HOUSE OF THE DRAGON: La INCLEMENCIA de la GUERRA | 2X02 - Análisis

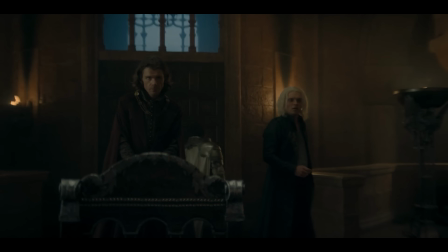508s
En este plano vemos a la única gente en la que cree Aegon, los únicos que dejan la sala y proceden a actuar lo antes posible.
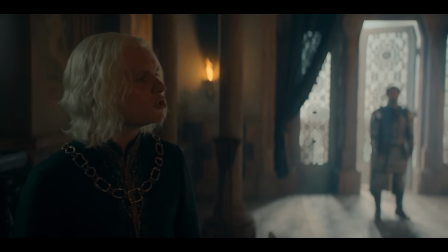515s
El peso que recae en estos pequeños gestos más tarde son clave para la destitución de Otto como mano.
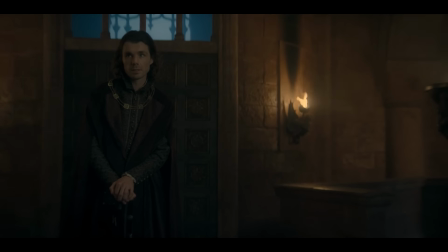520s
Es un pequeño planting narrativo que se cobra su consecuencia más adelante.
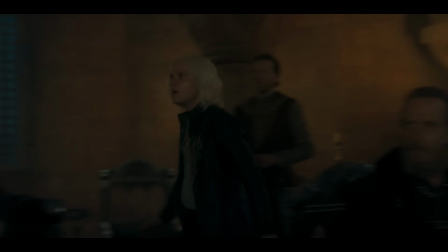524s
De nuevo, la escenografía y los movimientos en escena siendo clave en el desarrollo de la serie.
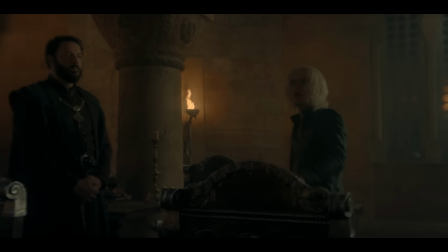530s
De hecho, Aegon lo refuerza con la frase que dice segundos después.
Could be anyone.
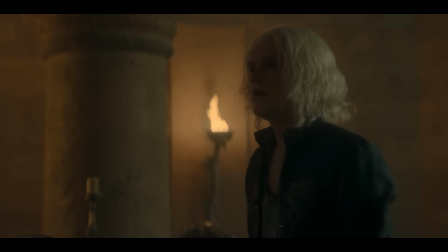536s It could be any one of you in this room.
Hace mucho hincapié en los presentes de la sala poco después de que se vayan los únicos en los que confía.
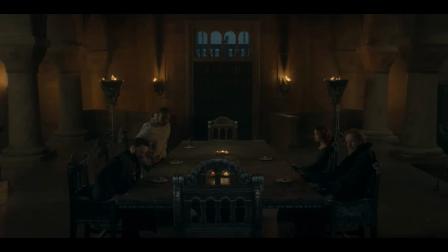543s
La soledad del rey también sigue presente en el blocking de la escena. Y ya que estoy hablando de blocking y puesta en escena, lo explicaré brevemente para aquellos que no conozcan el término.
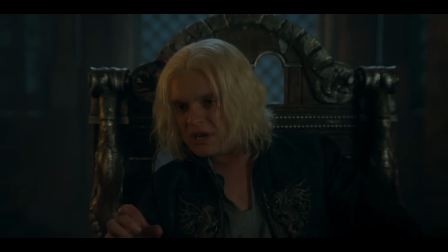552s
El blocking es el conjunto de decisiones que toma el director a la hora de organizar una escena. Los movimientos de los actores, su relación frente a la cámara y el uso de los espacios.
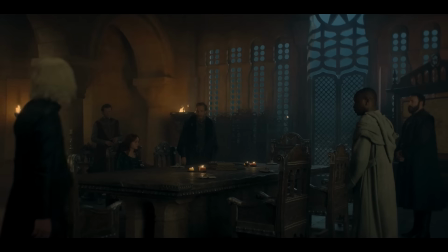561s
En esta escena, Kilner hace que el único que se mueva sea Aegon, siendo únicamente acompañado por Cole y Larys, para dejar completamente estáticos a los demás personajes.
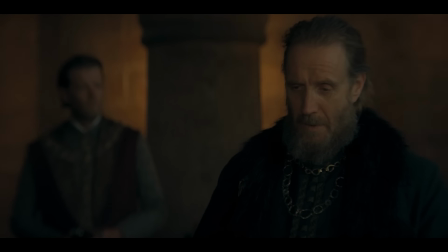569s
Esa pasividad, esa pausa de los consejeros, es lo que encabrona aún más a Aegon.
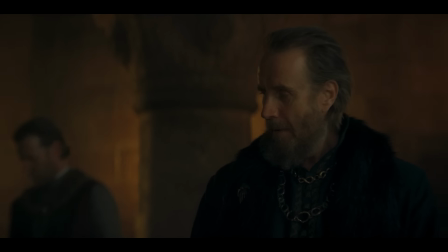575s
Siente que a ellos les da igual la gravedad de la situación y la terrible muerte de su hijo. Él quiere visceralidad y crudeza, proactividad.
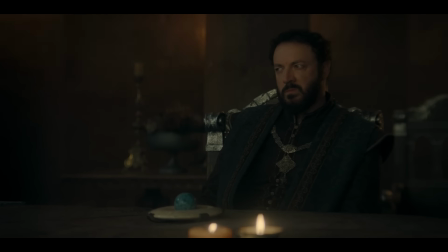582s
Quiere que empaticen con él, pero en ellos encuentra una rigidez que le hace verlos de forma lejana. Es tan evidente esto que Otto tiene que recordar verbalmente el
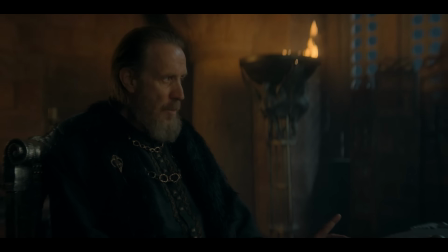591s
cariño que sentía hacia su bisnieto porque está leyendo a la perfección las frustraciones de Aegon.
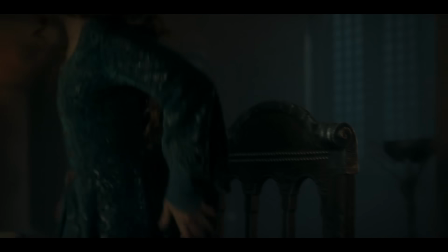596s
Alicent empatiza con su hijo cuando se niega a la exhibición del cadáver de Jaehaerys, y Aegon busca su cariño cuando se haya acorralado ante las propuestas de Otto.
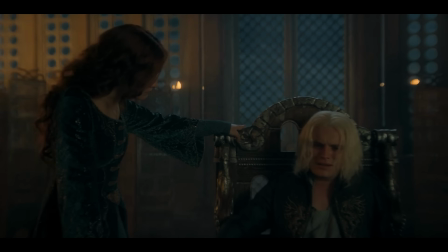604s
Incluso cuando su madre se acerca a intentar congraciarse con él, Aegon no la mira un solo segundo.
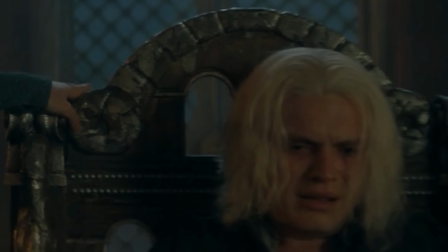609s
Le rehuye la mirada con vergüenza, como un niño. Y esta actitud juvenil se sigue reforzando según avanza el episodio, como ocurría con Jeleina en el anterior y presente.
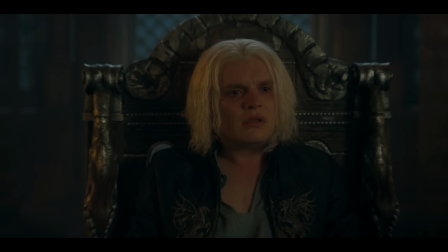618s
La mirada de Aegon lleva ya perdida un rato en el fondo de la habitación, en la puerta que han cerrado los únicos personajes en los que parece confiar.
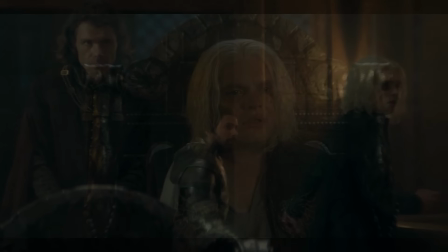625s
Su soledad se hace aún más intensa cuando Kilner cierra la escena en un primer plano que lo cerca, mientras Otto explica exactamente lo que debe hacer el mismísimo rey.
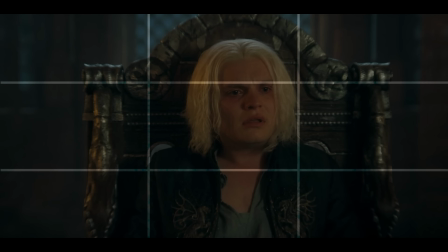633s
Y no se siente únicamente solo, sino además como una marioneta, un peón en su propio trono.
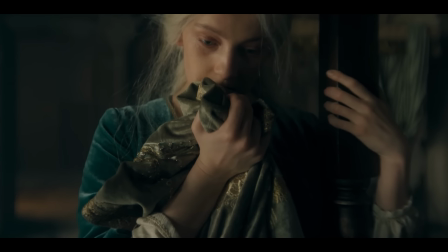639s
Esa misma soledad la remarca Kilner en la escena con Jeleina.
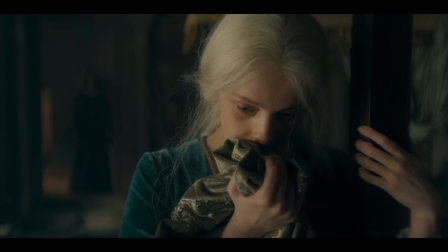643s
Deja a Alicent alejada de su propia hija en todo momento, de fondo, desenfocada y cortada en montaje.
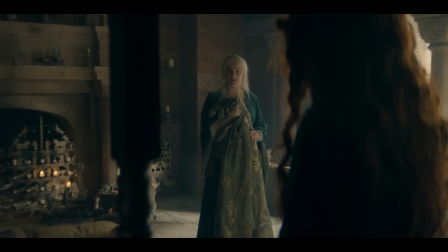649s
En los únicos planos en los que madre e hija aparecen juntas, Alicent permanece de forma residual,
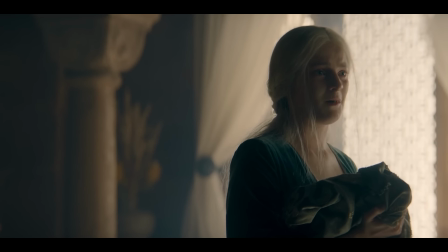654s
centrando toda la atención en Jeleina, quien, en última instancia, acaba encuadrada en un primer plano con muchísimo aire,
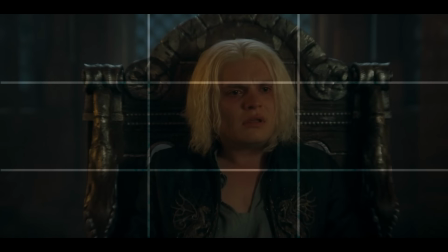660s
con demasiado espacio, de la misma forma que Aegon, solo que ella no se siente encerrada, ni mucho menos, se siente sola.
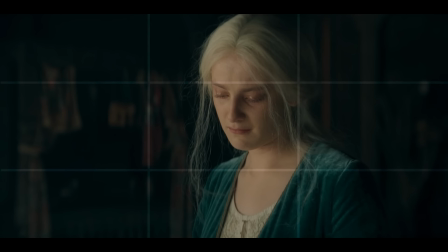667s
Sola, por siempre.
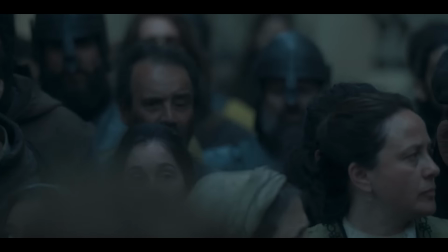669s
La secuencia que la sigue es una exhibición bestial de montaje en la que Kilner consolida, con dos escenas y una de culminación, la relación entre Aegon y Jeleina.
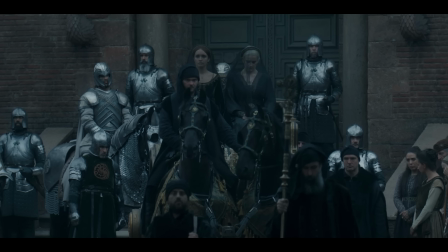678s
El matrimonio, la fraternidad y los roles de la época. ¿Recordáis la frase de Emma a Rhaenyra en el episodio piloto?
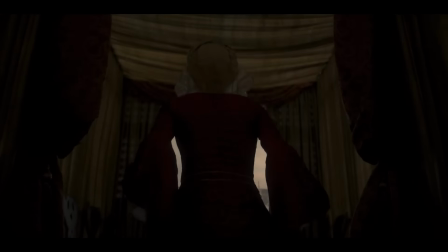684s The childbed is our battlefield.
Esa frase ha resonado a lo largo de la serie, aún más en la trama de Daemon, Alicent y Rhaenyra,
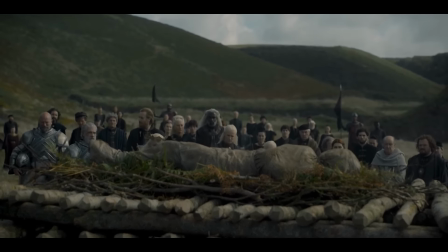694s
recordándonos, lastimosamente, los roles impositivos de hombres y mujeres en la época.
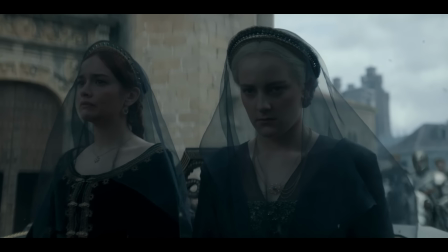699s
En este momento, Alicent y Jeleina son empujadas a dar un paseo por la ciudad,
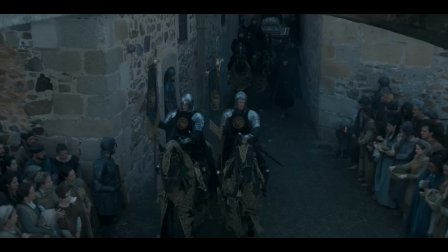704s
exhibiéndolas y al pequeño Jaehaerys en un momento de sufrimiento, tristeza y luto que debería pasarse en la calidez de la intimidad.
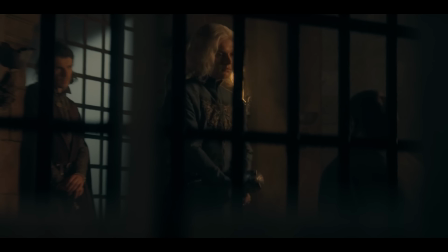711s
Esa calidez e intimidad están presentes en una escena que se intercala por montaje,
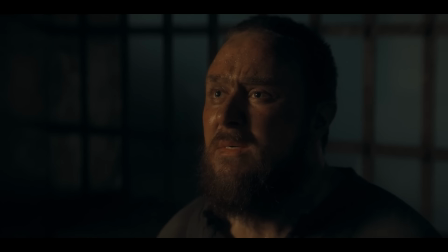716s
en la que vemos a Aegon vengándose por la muerte de su hijo, asesinando a uno de los responsables.
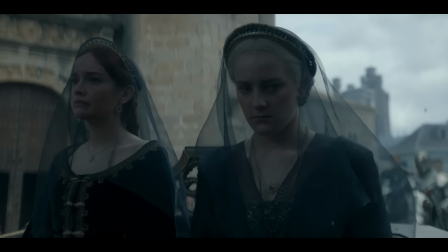722s
Ese es el feudo de los hombres y el de las mujeres, el de la contención, luto y lástima para ellas, y el de la venganza y la violencia para ellos.
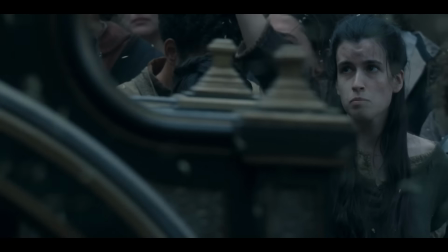731s
El contraste entre frío y calidez es excepcional y remarca las dos caras de la moneda,
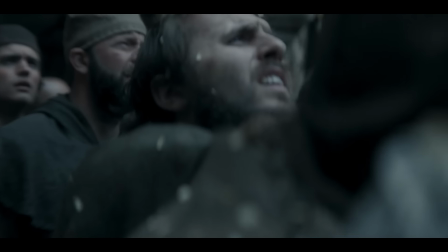735s
sobre todo en la escena de Jeleina, que llega a ser azulada en muchas ocasiones, con un subtono verdoso que parece envenenar el aire.
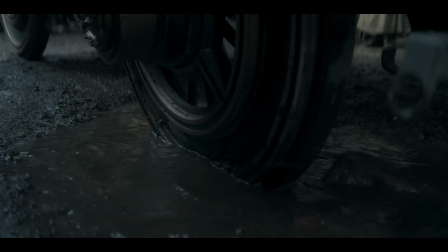741s
Es una atmósfera muy opresiva y triste. En medio de esta mortificada calle y un ataque de ansiedad de Jeleina, observamos cómo durante un momento,
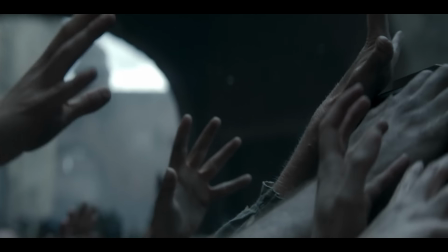750s
para escapar de tanto dolor, parece disociar, como si durante unos instantes tuviera una visión.